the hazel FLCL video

I know I basically have a fucking Oshi frenzy meter where the longer I go without watching something of his, the closer I get to thinking I just outright hate the guy because he's got such a propensity for saying the dumbest shit possible about his work.
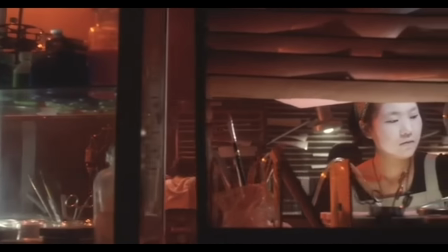And then I watch something of his, and every time, without fail it gets reset. Like, have you seen Talking Head?
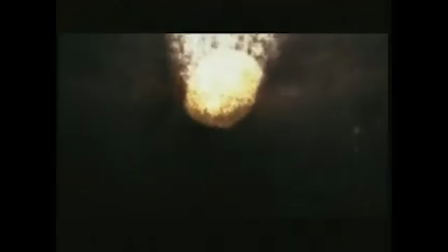That movie's fucking crazy. It's great. I love it. Someone really needs to pick up the rights for Tachigui Shiratsuden for release in English language territories.
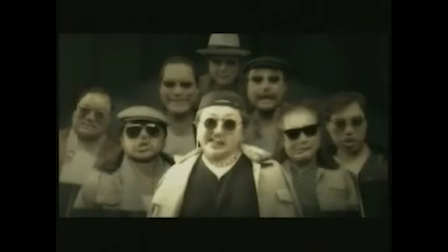I gotta know what's going on there. But yeah, this kind of thing is a gamble. And mind you, in the grand scheme, I've really not read that much from the guy, but Tsurumaki is perhaps the Gainax alum I enjoy reading from the most.
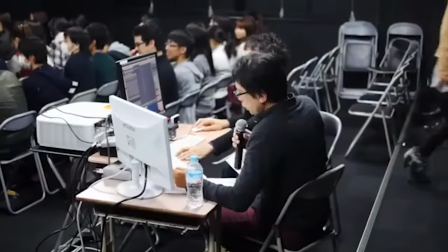I don't know, I just think because when he talks about these shows, it's not in dialogue with anything but the work itself, and more importantly, the work that went into it.
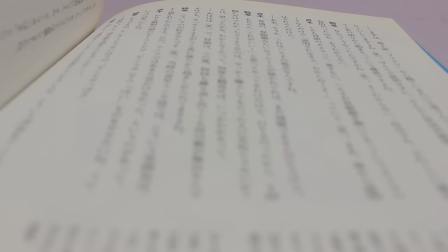Fulikulik Noise really lays bare that the anime was a product of iteration, rather than something that exited his mind fully formed.
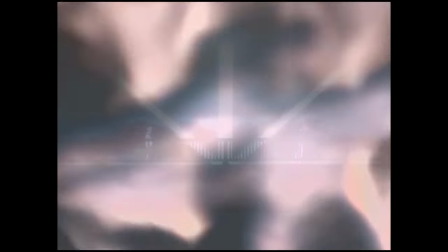Layer by layer, brick by brick, Tsurumaki added to the series its world and characters,
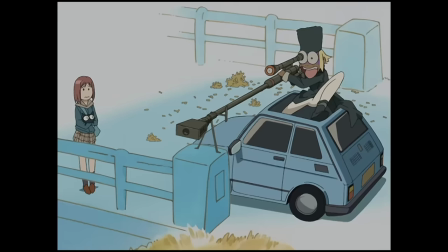and then it was further iterated on once it was in the hands of the rest of the staff, even all the way down to the dubbing process.
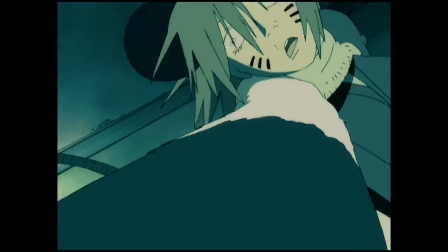It's like the Winchester Mystery House.
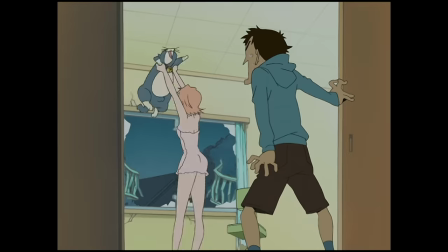This is something I always assumed was the case about FLCL because stories like this often have a very honest feeling to them because you can
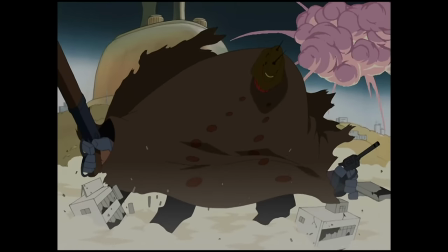start to see the creators fleshing out smaller ideas then working to bring everything together even as their elements naturally grow more and more disparate.
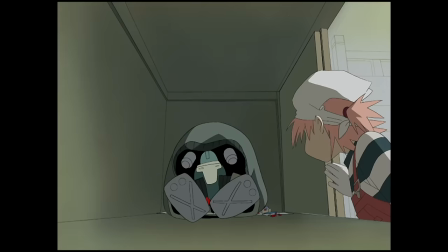Even a mixed success under these circumstances will have a few things for any given viewer to connect to.
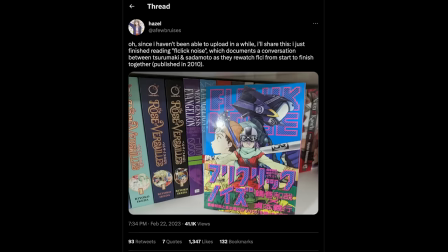Alright, you ready to get tits deep in the weeds? On Twitter I said I'd be making a thread of stuff from the book after this video goes live,
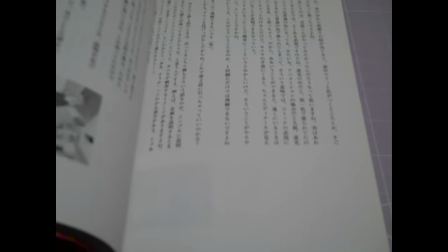but I decided to just include it all in here anyway because the rest of this video already wound up much longer than I was planning.
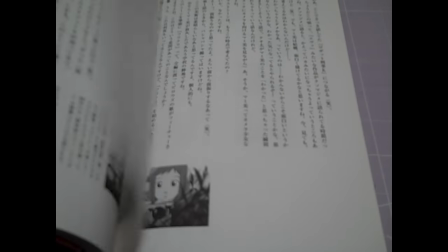Haha, whoops, oops. I'm just gonna blitz through the shit in this book that I thought was interesting but couldn't really get to elsewhere in
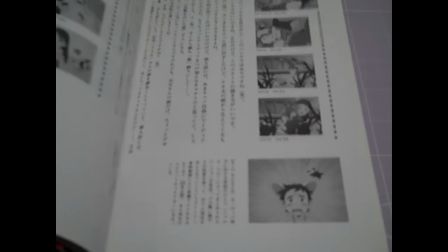the video more naturally before I get back to talking about my feelings or whatever this video is about.
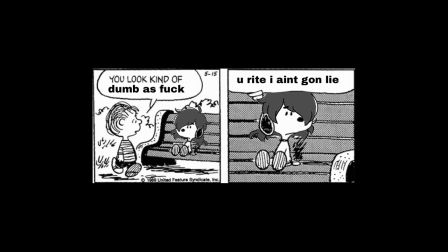Just keep in mind that I am not a translator,
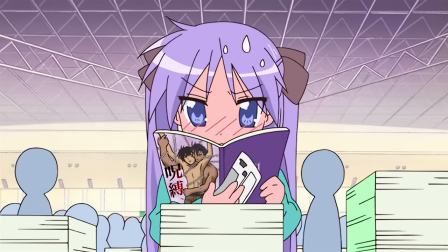so I'm not gonna be quoting anything directly and I'm not including anything that I can't be 100% sure I understand without a lot of caveats.
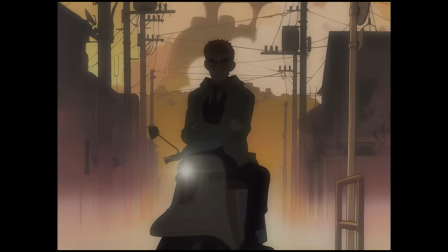Ahem. So, Amaro is supposed to be fucking Brazilian? Just like Luffy?
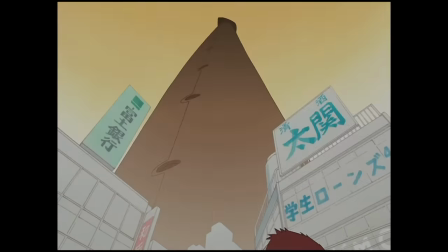Hell yes. Amazing. Rather than seaweed, he should've had gigantic fucked up slices of pizza for eyebrows.
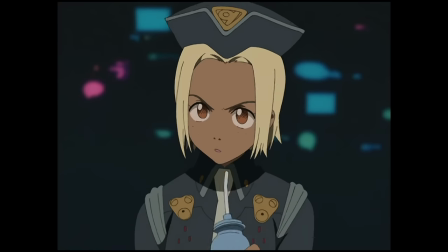Yeah. I'm unsure if this also means that Kitsurabami is… I don't know if they're supposed to be from the same department of the bureau or not,
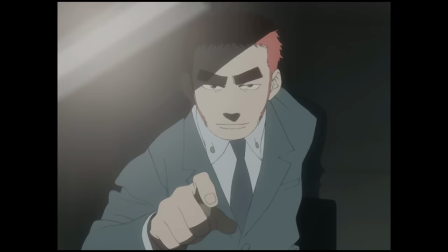but Brazilian FLCL fans? I think you should claim her until further notice. A bit more about Amarao, he was inspired by Dale Cooper, not really too surprising.
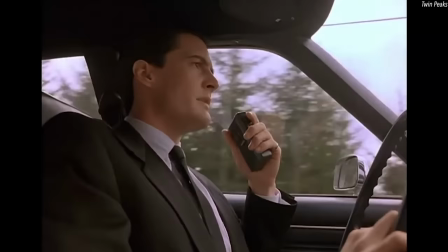Cooper's tape recorder was an asset that made him sort of strange and perhaps unknowable.
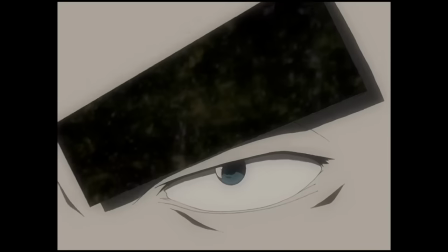Well, those seaweed eyebrows are Amarao's Diane.
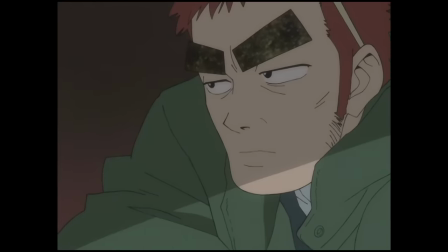This is a little obvious, I think, but both his eyebrows and the cockroach in episode 4 used textures taken from photos.
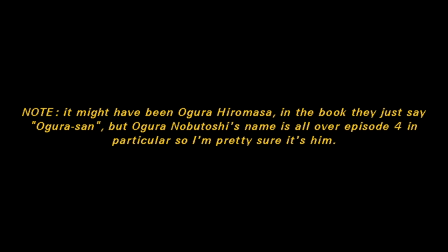Although in the latter case, Ogura Nobutoshi originally wanted the cockroach to be a 3D model.
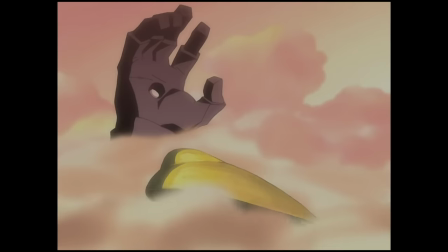I guess just on the subject of mixed-media stuff, the source of the medical mechanica hand changes from episode to episode.
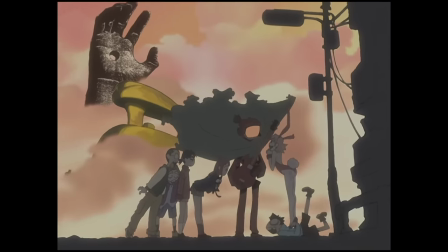In episode 5, it's Takamura Kazuhiro's, and in 6, it's Tsurumaki's.
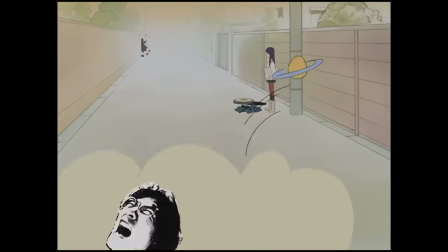The face that shows up in the cartoon dust cloud in episode 3 is also Takamura Kazuhiro,
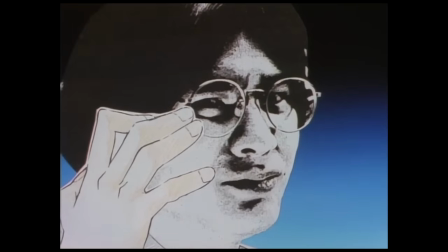and he was put there because his face also shows up in Karekano episode 19. Let's talk about locations.
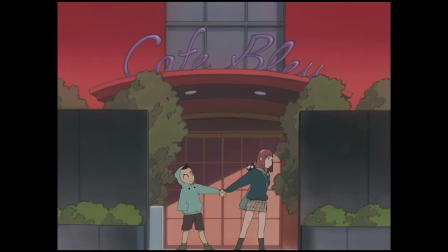The cafe Naota drags Mamimi to in episode 5 was originally supposed to be a love hotel, which kind of explains its look.
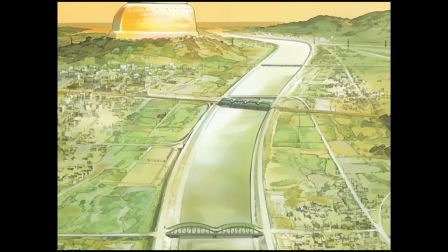Tsurumaki describes Mabase as an amalgam of Niigata, Toyohashi, and Saitama,
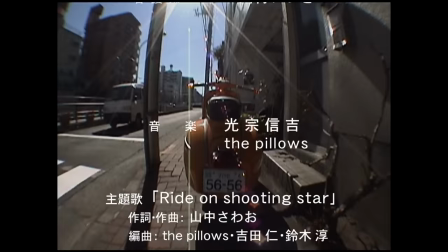and similarly, the ending sequences shot by Masayuki were done all over. They proved to be kinda grueling by the sound of it.
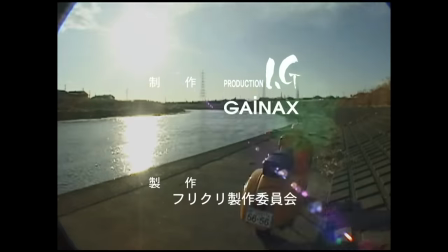Masayuki was out for so long he managed to get sunburnt despite it being shot in February, poor guy.
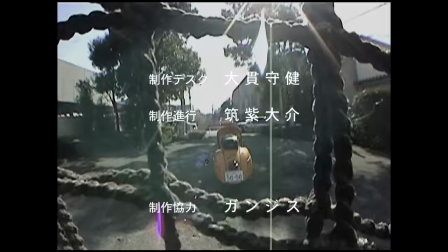And to add insult to injury, he got scolded on multiple occasions by old men for filming and for being an obstruction.